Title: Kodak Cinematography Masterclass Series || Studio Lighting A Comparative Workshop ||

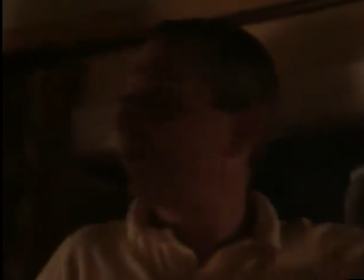1272s
So for the moment it is like this, and then when we will turn off the light,
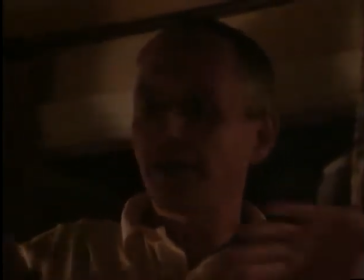1279s
this one, or maybe many of them together, at the same time I will turn on the light coming from outside,
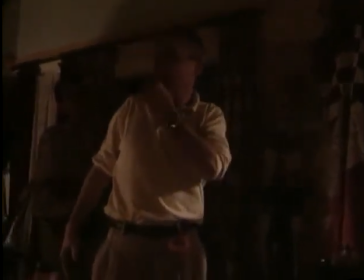1288s
because in my opinion, when you are inside an apartment, a room,
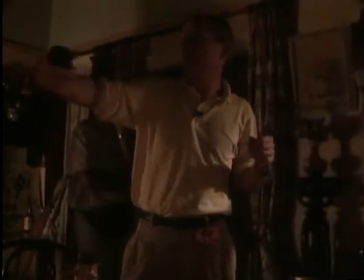1294s
with the lights turned on, you don't see the outside, it is too dark, and you only see it when you turn off.
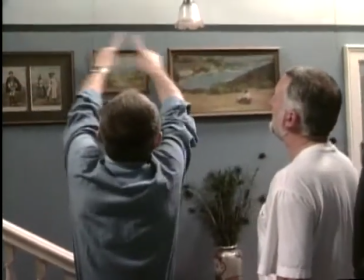1302s
So you'll... Yes, one quite big around here to throw some light there.
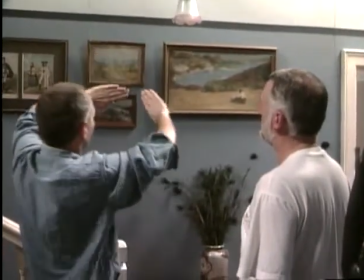1312s
One, so the first one would be like this. A second one would be like that
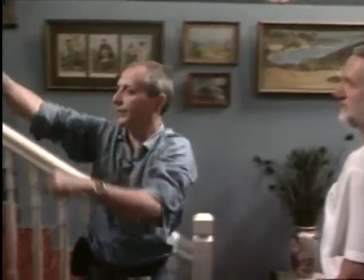1317s
here for this part of the set.
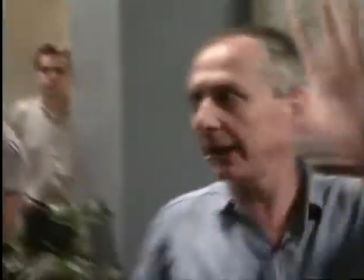1322s
And on the first one, we would use a red head, quite far from it, because I would like to have the whole,
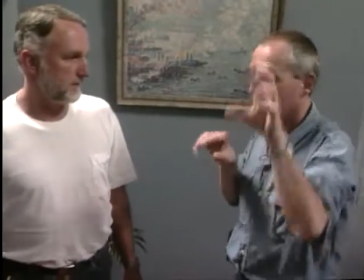1332s
the light on the whole thing, not just a spot on the corner of the
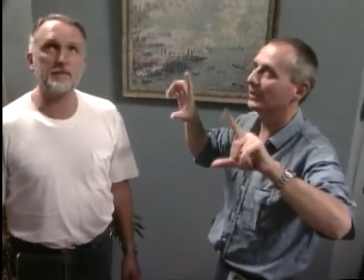1338s
polystyrene.
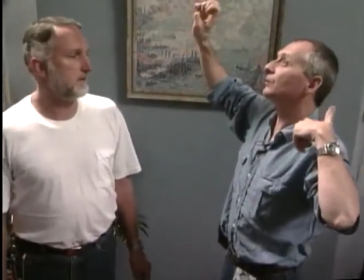1340s
So a red head for this, maybe 2 red heads, or well, it's better than 1 2 case.
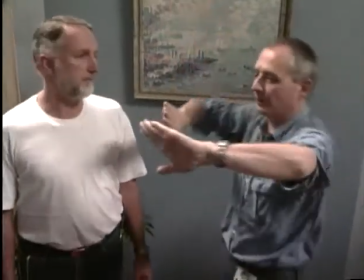1348s
2 red heads for the other one, which the one would be like that, for this way.
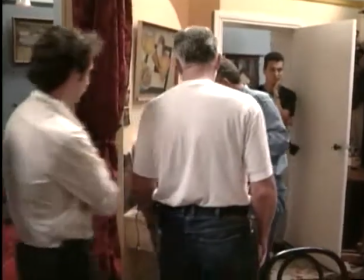1358s
This would be with a smaller bulb, perhaps, or on a dimmer.
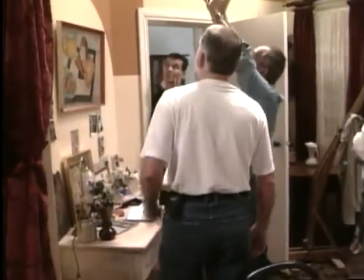1365s
There's a 60 in there. And maybe we could put a piece of whiteboard here and
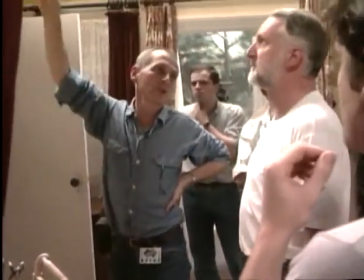1374s
Misa or 250 watts bounce on it, just to give a little something around here.
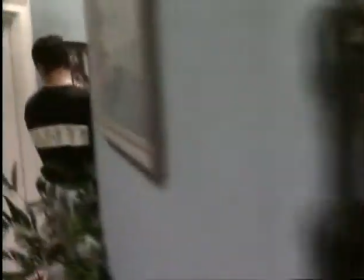1384s
Yes, we need definitely something bounced on the third piece of foam to come around there, like this.
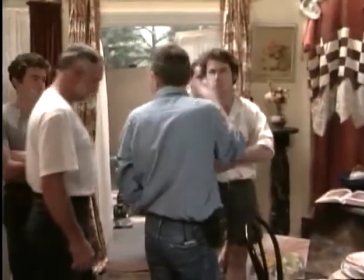1397s
Above the table, we will have our Chinese lantern.
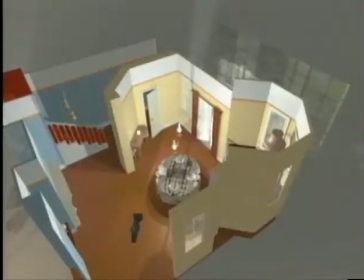1401s
This, we can forget it. Denny had chosen to remove the practical overhanging the table,
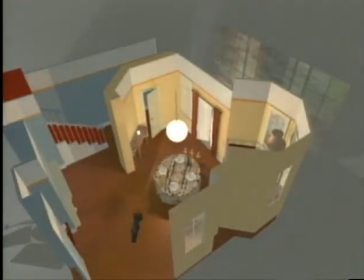1409s
replacing it instead with candles, supplemented by a 250-watt photocrescendo globe in a Chinese lantern. By matching this lighting to the practical sources and utilising the speed of the 500 ASA stock, he was able to maximise the effect of the candles.
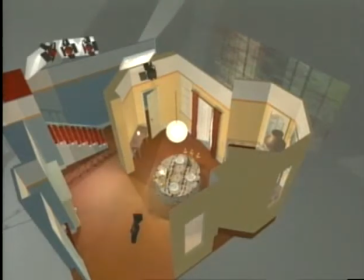1424s
The rear of the set was lit by 800-watt redheads and a 300-watt inky bounced off foam.
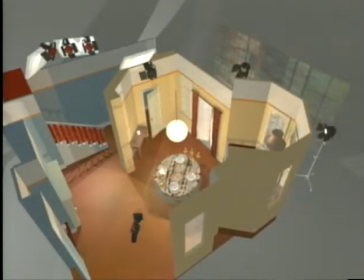1431s
1K and 2.5K lights were directed at the glass door and windows.
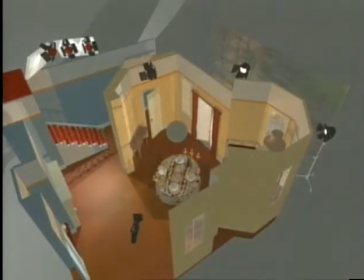1436s
The 2.5Ks were switched on when the lights in the room were switched off.
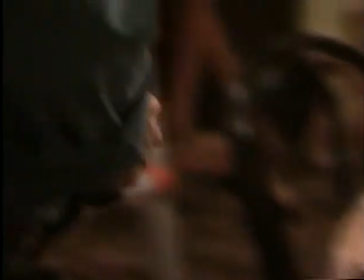1441s
Finally, an inky lifted the level on the foreground actors. There's always a big difference between the tungsten
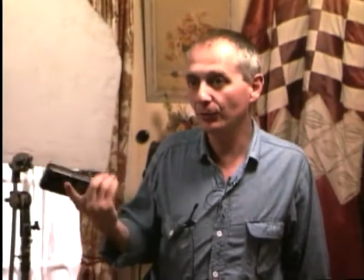1450s
bulbs and what they are supposed to be, which is
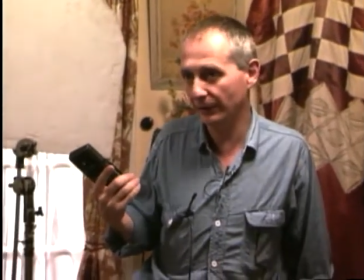1456s
3,200, and it is never 3,200 most of the time.
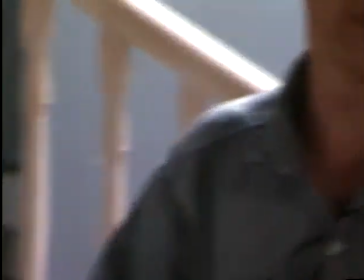1460s
This is 2,910, but it doesn't matter.
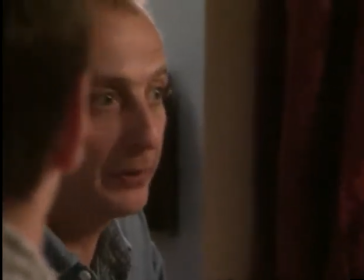1465s
It's just a question of, because as they are all the same, it's a little more yellowish warmer than
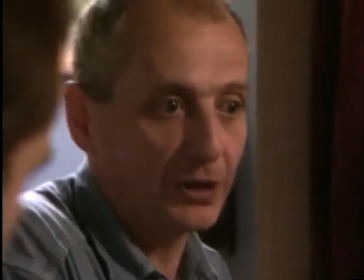1473s
required, but the lab will correct it.
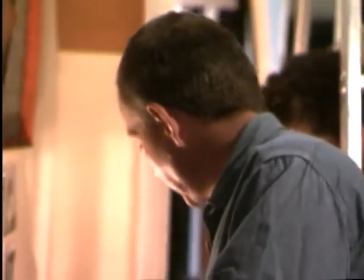1475s
But the other thing is that these practical lamps are warmer to 2,500.
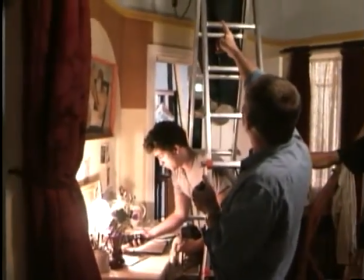1483s
So, for instance, on this lamp, we're gonna, Yen, I think we will need an 1/8 of 85.
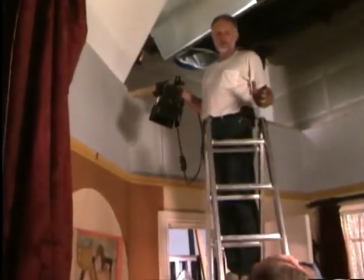1491s
1/8. Yes, or Smallest 85 I have is 1/4.
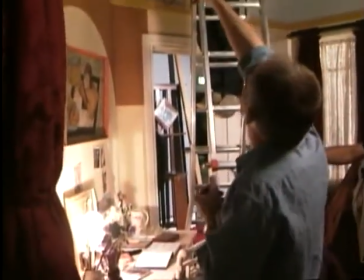1495s
Quarter, or a quarter, to have the same color of what would come from there and the lamp here.
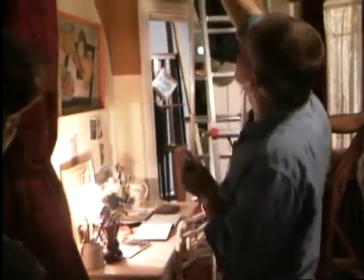1502s
Otherwise, this would be cooler.
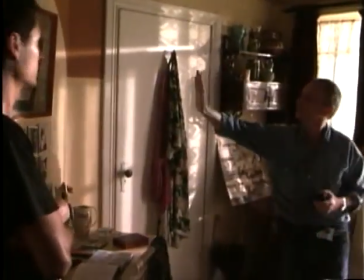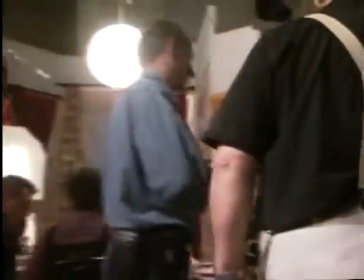1513s
Okay, let's rehearse. Yep. I'll do the other side.